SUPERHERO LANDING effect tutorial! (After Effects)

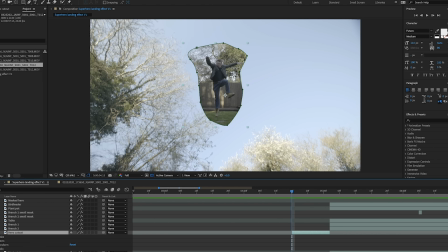[4:08]
Once we cut out the hero character, it's going to look like he's falling through the air.
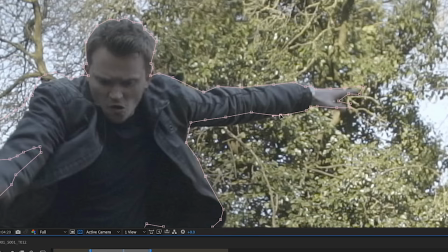[4:13]
Now I've seen others do this just by using a freeze frame and cutting that out, but for extra points try and cut out as many frames as you can of you performing the jump.
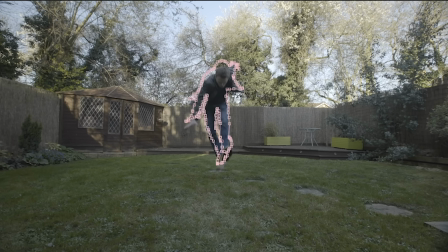[4:21]
It's going to take longer, but it's going to look better. And as you can see, as soon as you put that mask over the tilt,
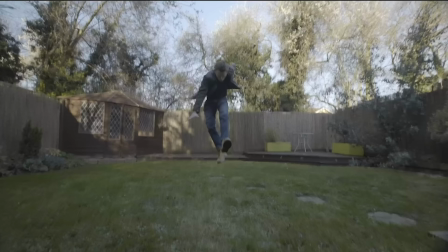[4:26]
the fact that the figure is moving really sells that what you're seeing is a real jump and not just a still being keyframed around.
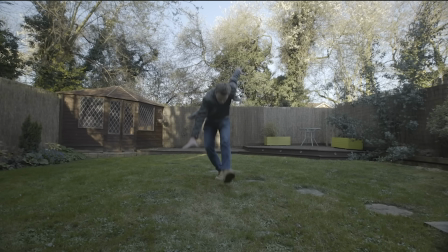[4:33]
So now we have our cutout figure over the tilt. The next thing I realized was that the tilt and the static shot didn't quite match,
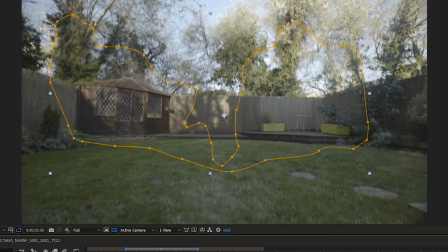[4:41]
again because the shadows had changed. So I actually cut out a bit more of the background of the static clip, which is what of course we want it to end up looking like,
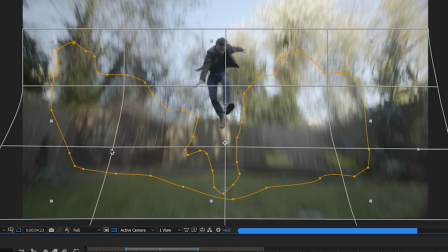[4:49]
and blurred it and keyframed this in to the last few frames of the tilt down. This meant that it looks less like a jump cut when the figure lands. If I was going to do this again, I would have probably chosen an overcast day because it would have been much less trouble, but it was fine in the end.
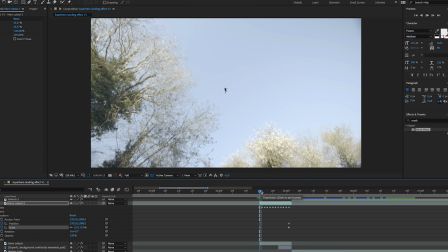[5:03]
Next, you can keyframe the position and the scale of your figure flying through the air to make them start off at a much smaller size.
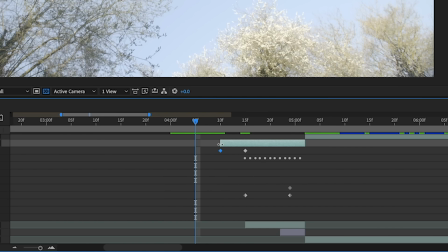[5:11]
At this point, you can turn it into a freeze frame if the footage isn't long enough, and when it's a small figure, it's fine.
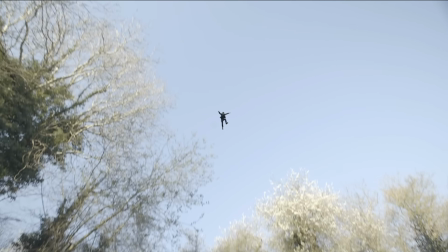[5:16]
But I just like the fact that when the figure gets big enough to see, you can actually see the figure moving.
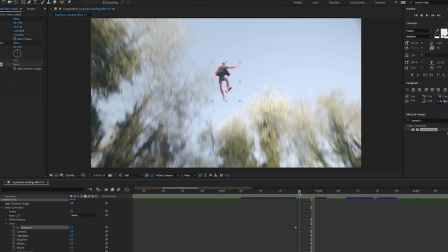[5:21]
So I reduced the scale of the figure right down to about 0, and also added some color correction for when he was above the trees and was in direct sunlight before he lands in the shadowy patch.
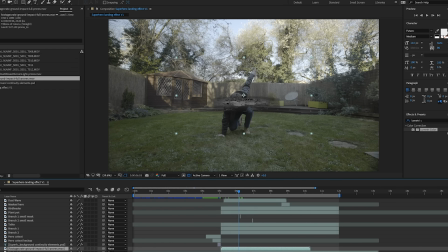[5:29]
Okay, now it's time to have some fun with adding some digital embellishments to make this look even more dramatic.
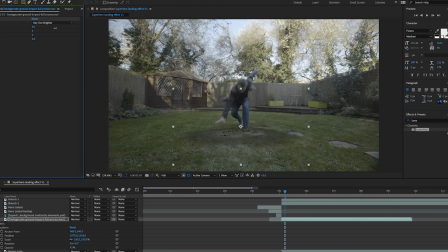[5:35]
Now, I found a couple of good downloadable graphics on footagecrate.com, which you can sign up to for free and download some of these effects.
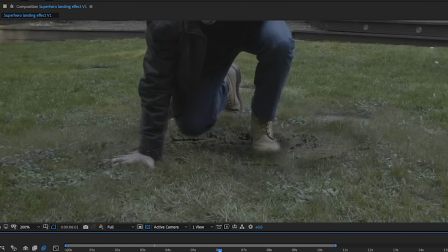[5:43]
So from Footage Crate, I used one called Ground Impact, and I think I used one called Shockwave as well, and I just tried to blend them in with the landing as best I could.
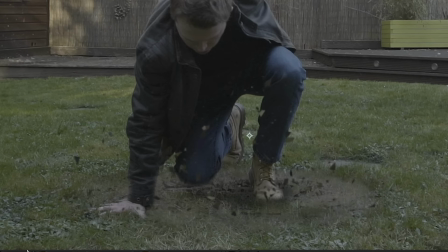[5:50]
I also used a few of the action essentials from Video Copilot, which I've had on my drive for years and are very, very good.
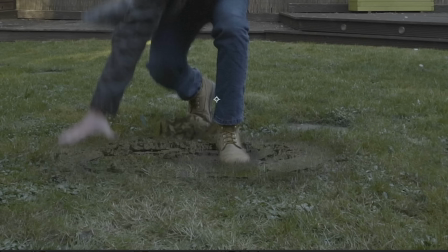[5:56]
So I often see these just slapped onto the top without any attempt to sort of blend them with their surroundings.
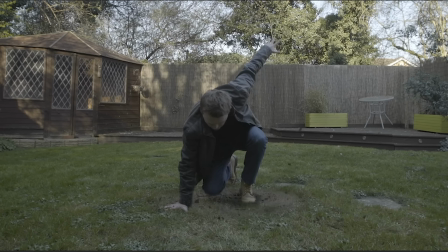[6:01]
I think the trick here is to go for subtlety and bring the opacity down and try your best to blend it with the existing ground. Now, I did this on grass.
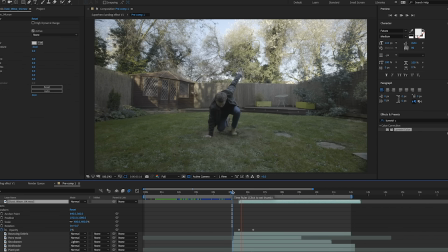[6:09]
It would probably be different if you did it on tarmac. I added a subtle dust cloud from Action Essentials and that helped as well, and those started to make the impact really effective.
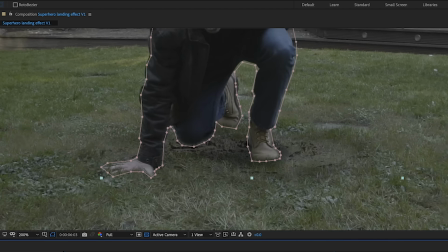[6:17]
I soon realized that because of all the ground cracks and all the effects around the feet, I would actually have to create a mask of the knees and the hand and the foot anyway,
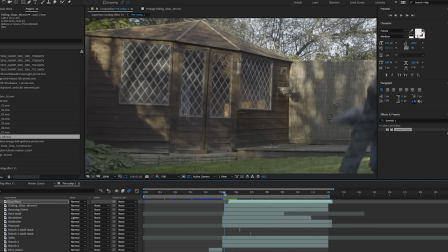[6:25]
so I did all of that. I also realized that I could make the glass of the shed door shatter using Action Essentials glass as well.
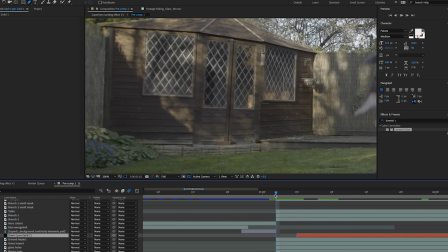[6:33]
It looked a little bit slow motion at first and a little bit fake. It didn't look fast enough, so I doubled the speed and suddenly it looked a lot more effective.
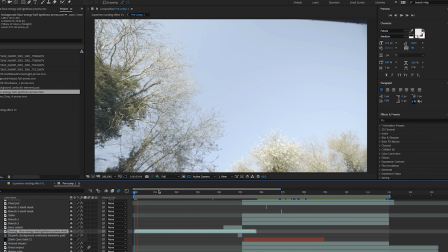[6:42]
Next, I used another effect from Footage Crate called Blue Energy Ball and added that to the sky because I thought,
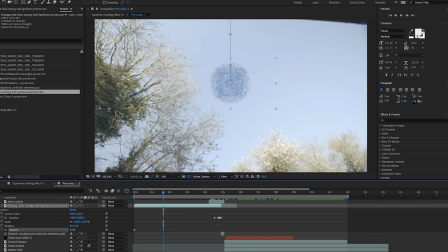[6:48]
well, this character needs to come from somewhere, and it just looked a little more dramatic using the screen mode instead of normal.
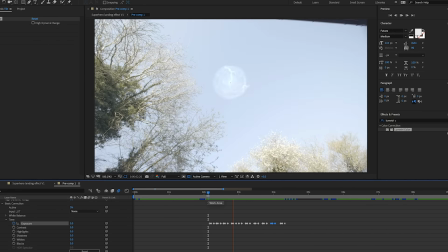[6:54]
So I added this above the image of the sky before the tilt down, and I also did some color correcting to match every time the lightning struck in the effect.
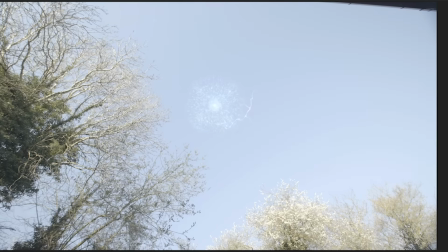[7:03]
I added a flash to the overall image to show that it was being affected by the brightness of the lightning as well.
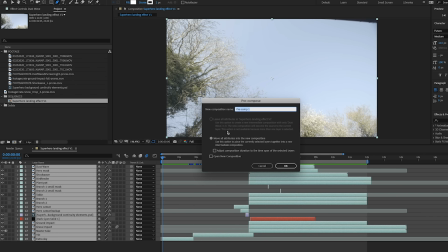[7:08]
The next stage was to pre-compose this so that it appears as one single timeline,
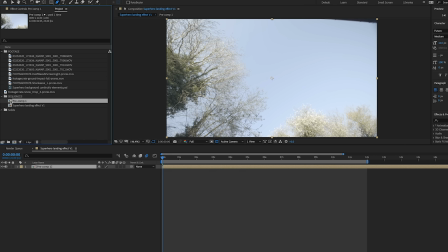[7:13]
and to actually add some artificial camera movement, because this is going to really sell that all of this happened in one take.
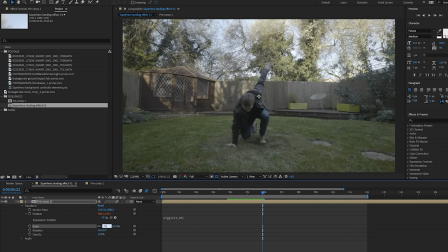[7:20]
And I deliberately shot this on a wide lens because I knew I was going to crop in and move around artificially later anyway.
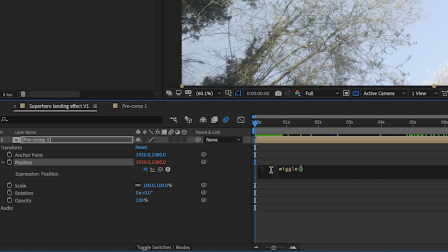[7:26]
So I did that and then used the wiggle expression tool to add some artificial camera movement to the whole thing,
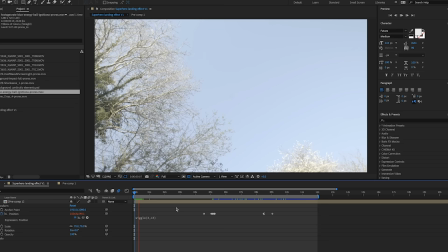[7:32]
and after a bit of trial and error I found an amount of movement that I was happy with. I also added some manual camera moves to make it look a bit more filmed,
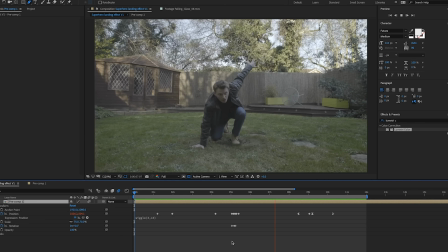[7:39]
such as a big camera shake when the character lands, and also a bit of panning around at the end.
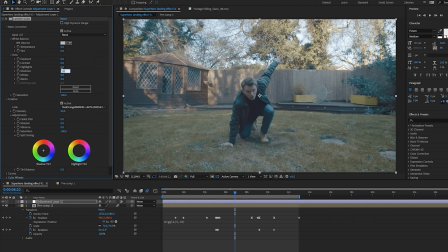[7:45]
So we're getting close to a finished effect now, and the next step was some color correction to liven up the flat looking footage.
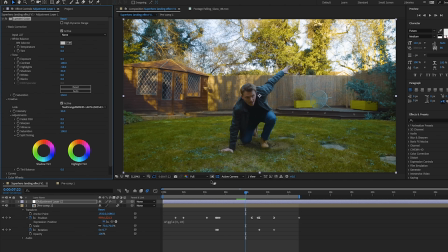[7:51]
I'd shot this in S-Log because it was quite bright outside and I wanted control over the highlights and the shadows, and pretty soon I was happy with how that looked.
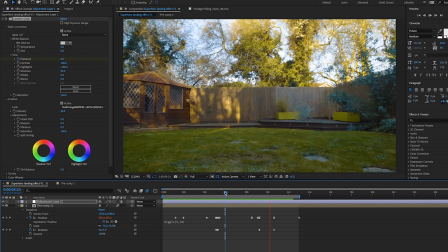[8:00]
It was also at this point that I decided to delay the hanging basket falling until the very end,
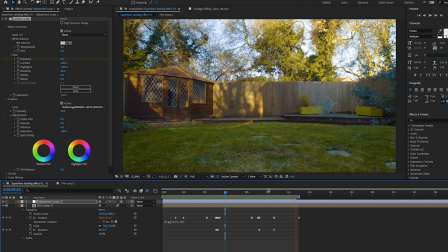[8:04]
as it added a bit of a comic final beat when the camera pans back to the scene that has been destroyed.
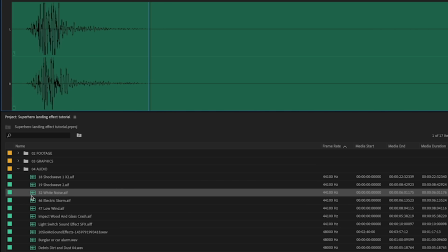[8:09]
And the final stage, which I really can't emphasize enough, is sound design. So much of this effect works because of sound design.